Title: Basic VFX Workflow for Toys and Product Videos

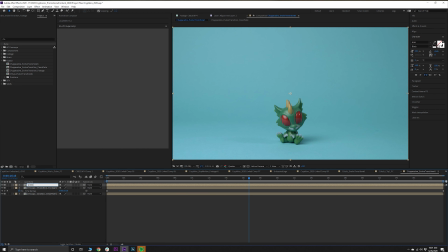[3:04]
The second layer you'll need in your timeline is the clip with the two figures, clips one and two,
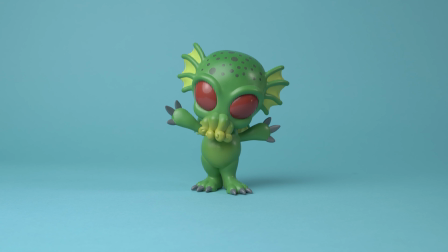[3:11]
and you'll use that mainly for the shadows because if you look at the scene there's still some shadow on the figure so how are you going to get the shadows to look natural just make
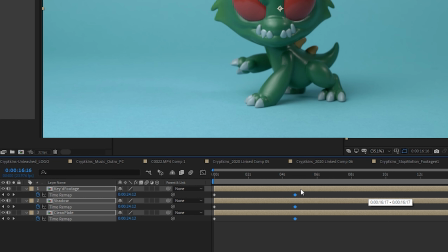[3:23]
sure you get a shot with the shadows and then the final piece that you need is the two clips side by side with the transitioning cut between them and that's where you're gonna be doing your roto brushing your masking or your green screening so then you have a clean slate to add VFX
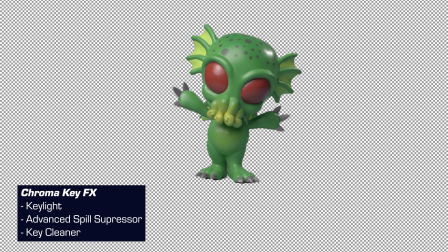[3:40]
behind and in front and etc and make it look good after you set up your layer order then it's the speed ramping if you want to have this clip
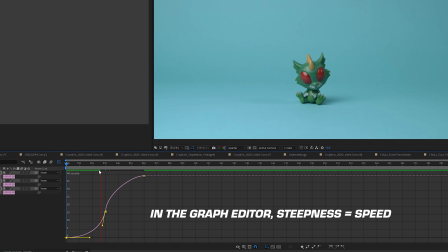[3:49]
blend well with some cool transition effects you need to make sure that your
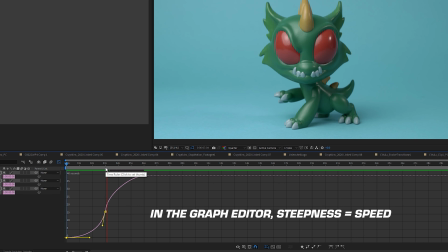[3:54]
speed ramping and your transitions between all the clips are identical
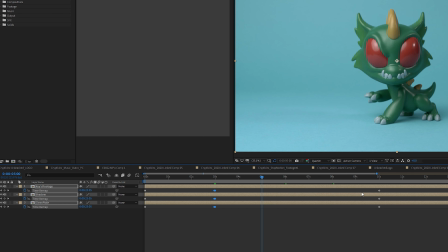[3:58]
so what you can do is edit the first clip and then pre-compose that and then copy that same time remapping into your
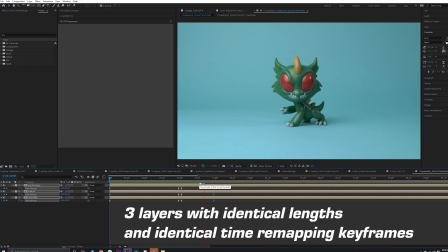[4:09]
other layers and if you pre-compose it correctly everything should sync up perfectly and like i said make sure that the three ingredients that you take the clean plate clip one and clip two they're all identical so this is an easy process for you next we have that top layer and that's where you're going to be doing your masking
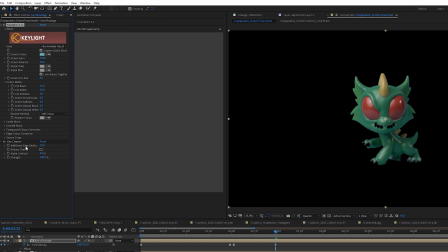[4:27]
your roto brushing or your green screening basically what you have to do is cut out that figure between the cuts so then you
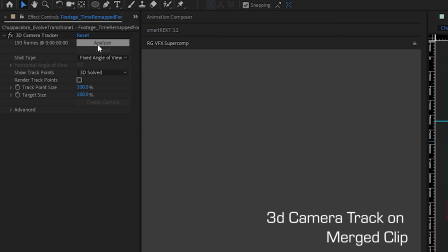[4:34]
can add any compositing elements behind and in front. The last thing you'll need to get this transition working is a camera track.
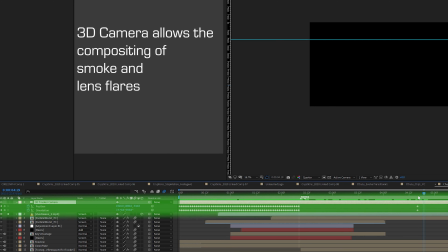[4:42]
So just take that main clip that you made and then go to the 3D camera tracker and just track it.
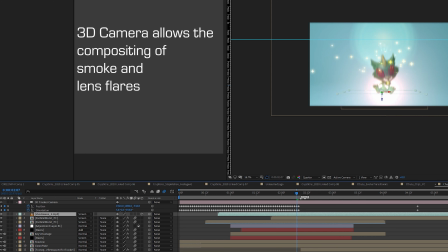[4:47]
And what that will do is that will create a virtual camera. So then when you add your VFX and set them to 3D layers,
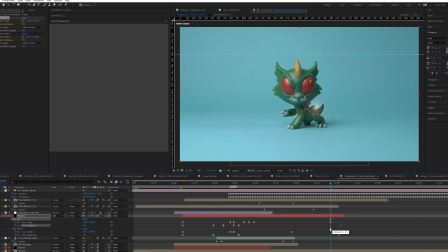[4:54]
then it will sort of emulate what you capture in the real world.
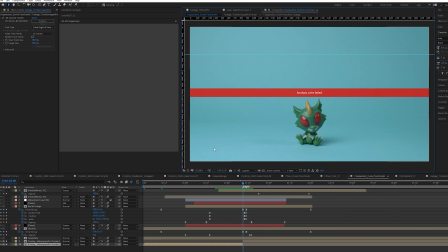[4:59]
Now, sometimes if the clip is going too fast or it's giving you some weird errors, it won't 3D camera track. So the best thing you can do is go to clip one and camera track that through clip one to the end
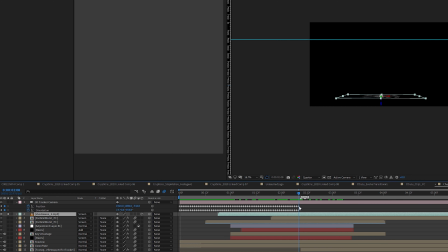[5:13]
of clip one and then start on camera clip two and camera track that as well and just splice them together. You might need to do some futzing with the camera position between the cut but when we get to the compositing stage this will all blend together.
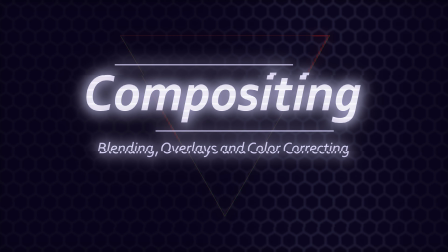[5:27]
So the compositing stage is where we get to start adding effects and make this blend well because right now the cut just looks really flat and it's just it's pretty harsh
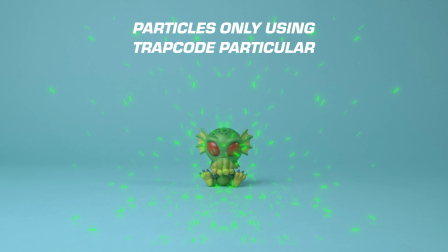[5:35]
still so we're gonna add some effects first we're gonna add some particles now I typically use Trapcode Particular by Red Giant but what you can also do is build a particle system with CC Particle World or some other built-in particle system in After Effects and then play that
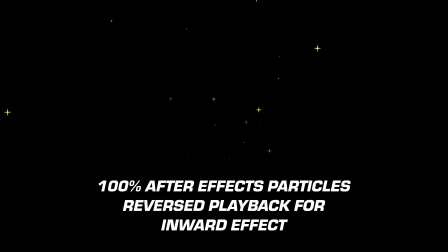[5:51]
out render it out and then reverse it and you'll get that cool like inward effect but I just use Adobe Particular you can still use the
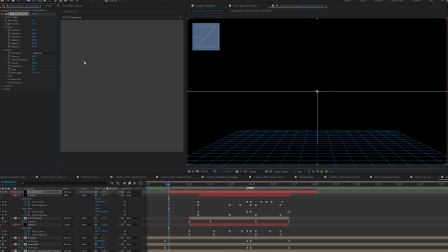[6:00]
built-in After Effects particle generators, it will just take a little bit of time in pre-rendering.
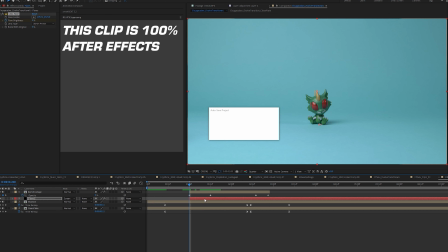[6:09]
After that, you'll need a lens flare. I use Optical Flares by Video Copilot, but there are built-in lens flares into After Effects,
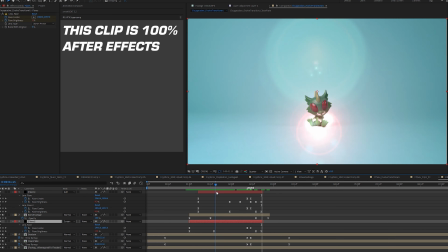[6:17]
and what you can do is just crank that up a lot because you really just need something that will make it feel like there's some impact and energy coming from this evolving figure. Next, what we have to do is we have to scale up the figure.
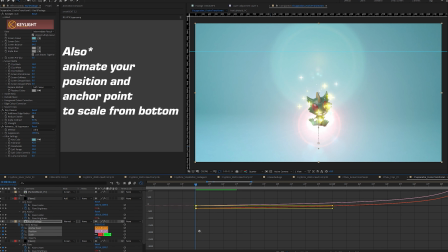[6:30]
So we have the little Kripkin, the little creature, and it's much much smaller than the big guys back here.
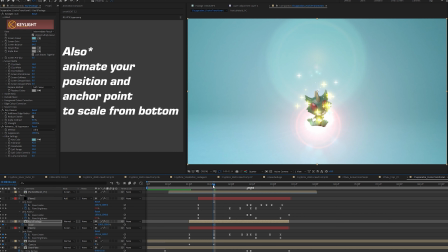[6:38]
So what we're gonna do is we're gonna set a scale keyframe maybe about one second behind
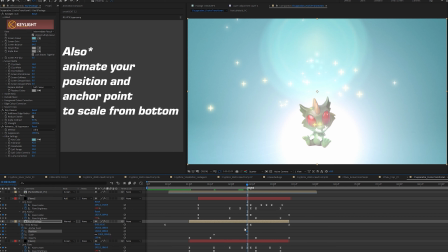[6:43]
the cut and then you're gonna go forward to the cut one frame before that cut.
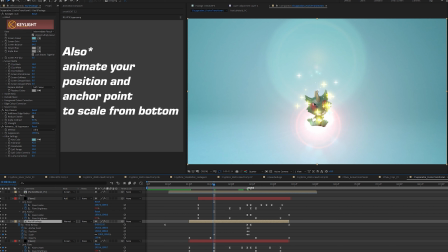[6:48]
You're gonna scale it up to match the size of the larger figure.